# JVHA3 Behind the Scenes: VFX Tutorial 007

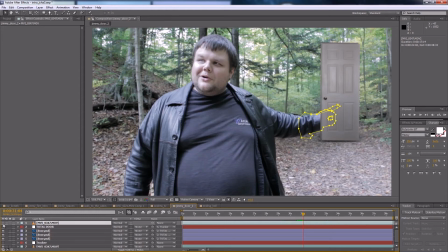493s
So that was solved by basically creating a new layer with his hand on it and creating a whole series of masks to actually isolate his fingers and his hand and really sell the illusion that his hand is in front of the door.
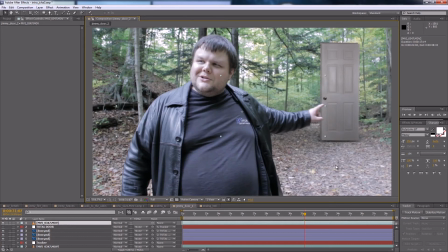510s
And if you actually see frame by frame, this actually took quite a bit of effort actually rotoscoping this out.
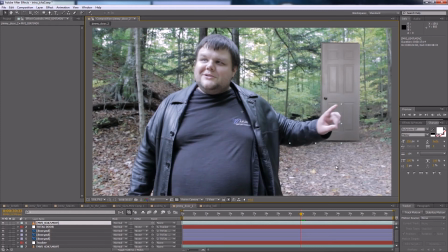516s
I probably could have used the roto brush to do this and saved myself a little bit of time, but I'm sort of old school when it comes to this sort of thing, and the first thing I think of is usually just grabbing the mask tool and adding masks. So that's the way I chose to do it. I knew it was only going to be about 10 frames, so it only took me about maybe 20 minutes of work to actually
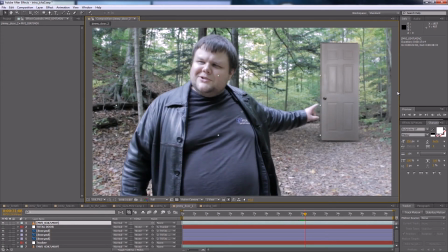537s
go through and mask out every single frame for his hand.
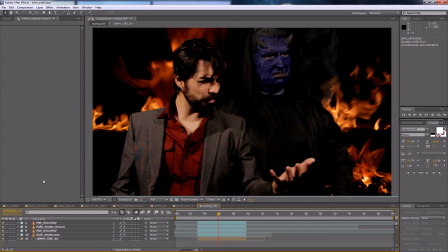541s
The final visual effect in Jim Vaylin's Halloween Adventure 3 comes just after Jimmy goes through the door and we flash to this hell environment once again, where Damien and Ripper are still trying to possess Jimmy. And this is the first time we really get to see Ripper in all his glory as well.
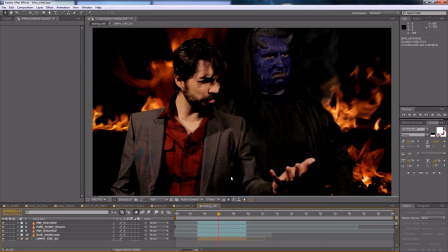557s
And you might recognize that face. Anyway, what you might not realize about this shot is that each element was actually shot separately so that they could be composited in a completely different way.
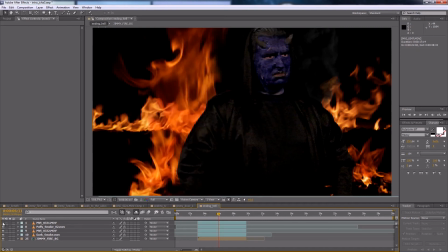571s
For example, I can turn off each of the character layers. So there's Damien and there's Ripper.
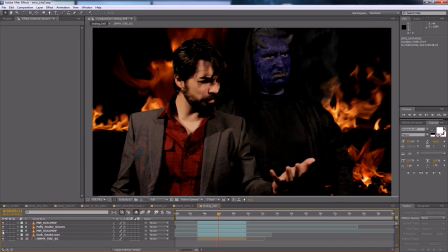579s
We shot these guys separately on a green screen and then composited them in.
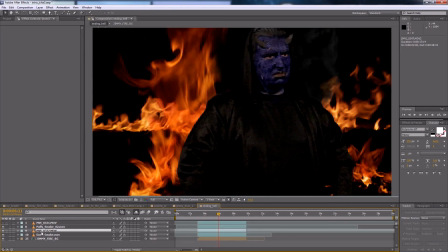584s
One of the things this allowed us to do was actually scale up the layer that Ripper was on to give the impression that he's a much larger character than is possible
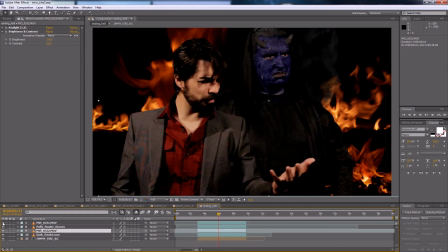596s
when he's shot in the same shot as Damien.
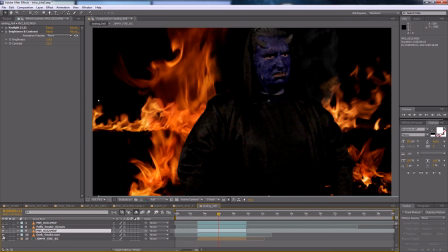601s
Additionally, some black smoke elements were composited over and behind Ripper to really sell this sort of demon effect. I hope you enjoyed this special behind-the-scenes look at some of the visual effects of Jim Vaylin's Halloween Adventure 3. Just a reminder, Jim Vaylin has created a Halloween adventure every year for the last 3 years.
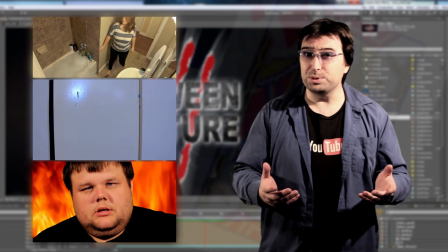621s
You can check those out right here. Each one of them represents about an hour of online play, so you're in for a lot of fun.
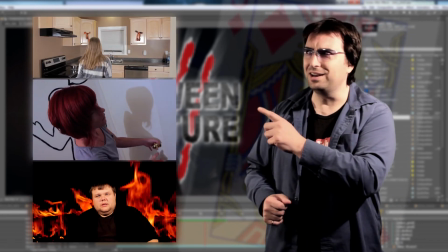628s
Just so you know, there is an overall story as well, so you should probably start at the beginning. Plus, you might see some cameos from some pretty popular YouTubers.
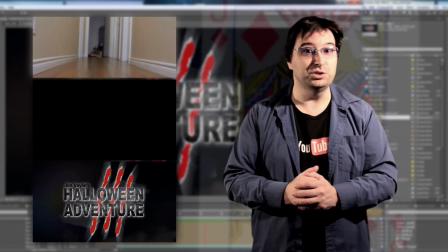635s
If you want to see more behind-the-scenes videos and tutorials, you can check out my channel by subscribing. You can also follow me on Twitter. Thanks for watching, and I'll see you next time.